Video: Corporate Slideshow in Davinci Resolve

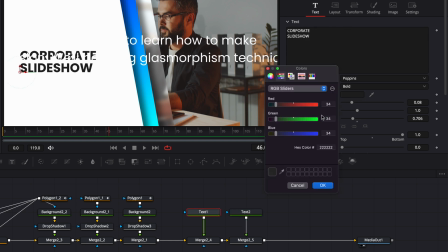I'm going to go back to my text one just to check the color that we selected prior. So here that's just 222. Let's just copy that and then we're going to use the exact same color here on the text too. So paste it.
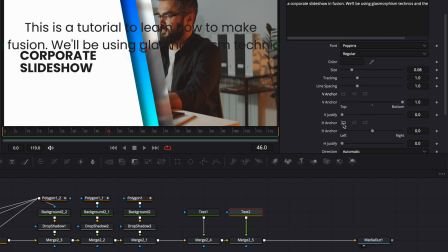We're going to also anchor the VN core to the top and then the HN core to the left and reduce the line spacing a little bit as well. Then let's just bring that in. Now we need to bring that text size down considerably so let's just do that.
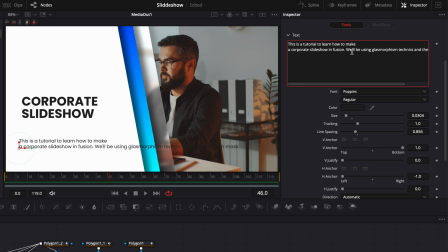Here I'm going to readjust the line spacing and now you can just play around with the spacing within your text box just so the text is just lined up properly with each other me i'm just going to make some modification to the writing in the text because i would like it to feel
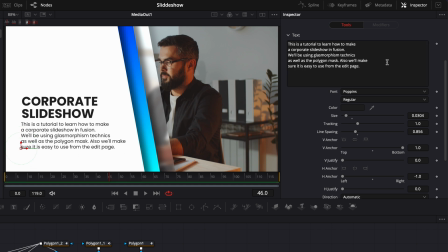a tiny bit more the frame all right good but by making my modification right now i've realized that that didn't encore it to the top but i've done it to the bottom so let's just switch that so it's to avoid that now if you were to
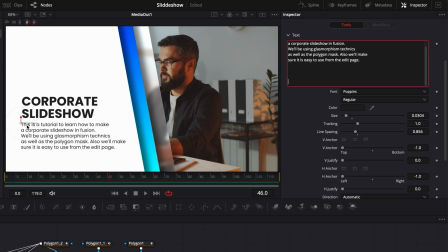add some text as you can see the text isn't moving to the top because we've anchored it to the top right now right before i've just anchored it to the bottom meaning that now if i'm adding some line as you can see the text is moving and it's just destroying the design so
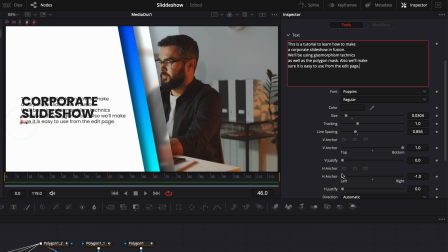we want to avoid that is similar to the encore left now if we add you know any text the paragraph is not displaced because it's not frame in the center. It's just adding the text only to the right side. Right now, let's just adjust the spacing a little bit. I'm then going to bring a new background in my working area, link the output of that background to the merge.
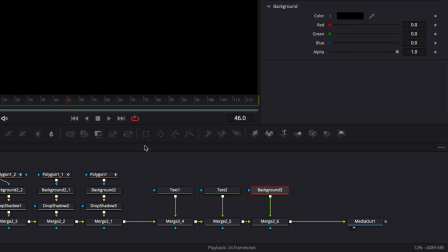And then here, select the background and bring a rectangular mask.
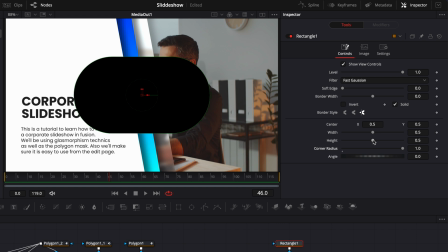We're going to bring the corner radius up to the maximum and then adjust the height to reduce it to make it just a small line.
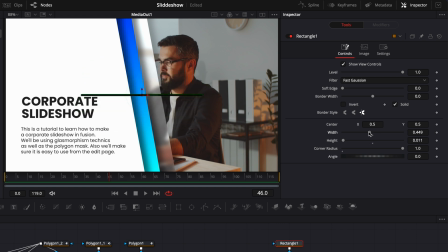Let's just reduce the width as well. And adjust the position. here I'm just gonna put it right above my paragraph I'm gonna go over to my background then switch from solid color to
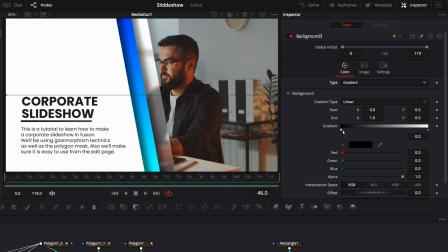gradient and we're gonna use the same gradient that we've used for our solid so I'm gonna go and switch the black here to blue and then I'm gonna switch the white to cyan now we're gonna adjust the position of the gradient point good I'm happy with that and now let's just adjust the position
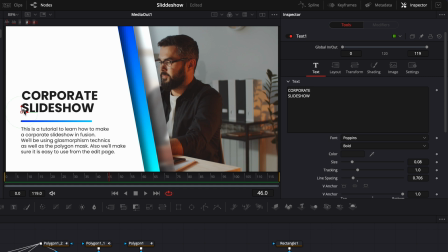of our first text so we have an equal amount of space between the two now i'm realizing that this text is a bit too thin compared
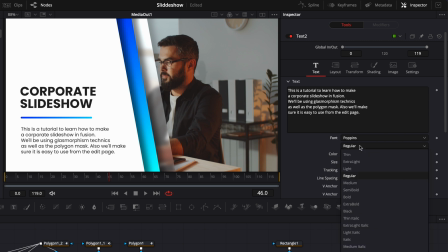to our header so i'm just gonna switch here from pop in a regular to medium just to make it a bit thicker and make it a bit more consistent in my opinion now for example we could add the logo of the company right at the top so let's just bring the davinci resolve
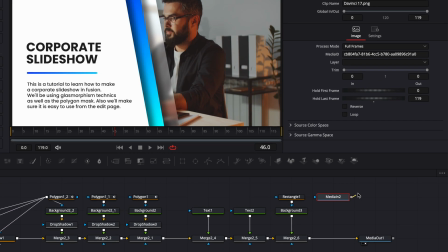logo so i'm just gonna take it and drag it here in our working area and then link the output to all merge now we can select
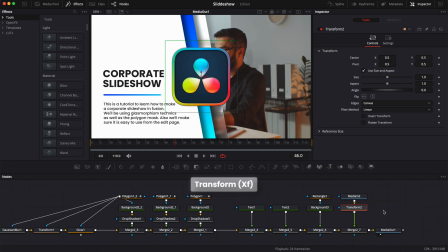the media and then each space on our keyboard search for transform and bring a transform node in and we can adjust the size and position and now we're done with the layout let's get on with the text animation let's start with our text one by selecting it and bringing a rectangular mask then we're just gonna
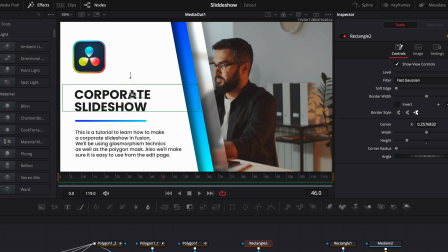frame that mask around the text by reducing it and then bringing it in frame properly like so all right let's just select our text
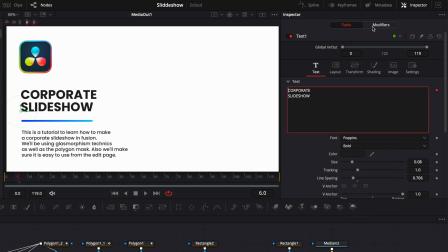one then right click on the text box and select follower then go to the modifier and then here we're going to switch from between each character to between
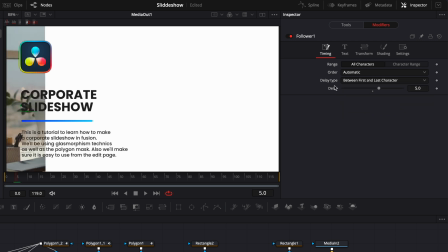first and last character and we're going to put the delay at five then we're going to go over to shading go to frame 22 and
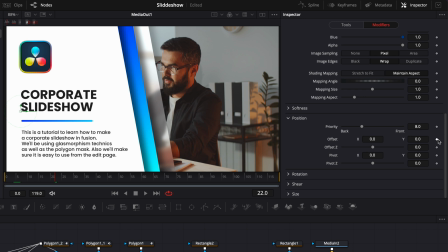scroll down drop a keyframe on the offset at zero prompt open another window but we don't care about that let's go back to the follower and go to
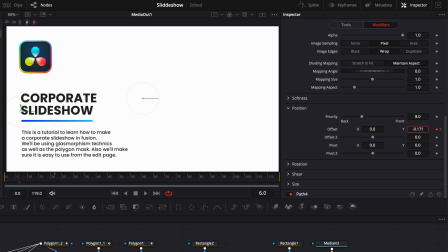frame 6 scroll down again and then bring the offset outside of the mask so it's basically the position of the text now if we play it let's just create a simple animation we're simply going to do one last thing by going here midway when the text is getting out and
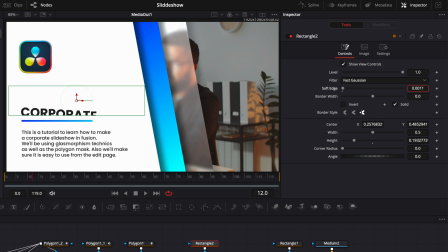we're going to go over to our rectangular mask and we're going to adjust the soft edge by increasing it a little bit just so it's not so harsh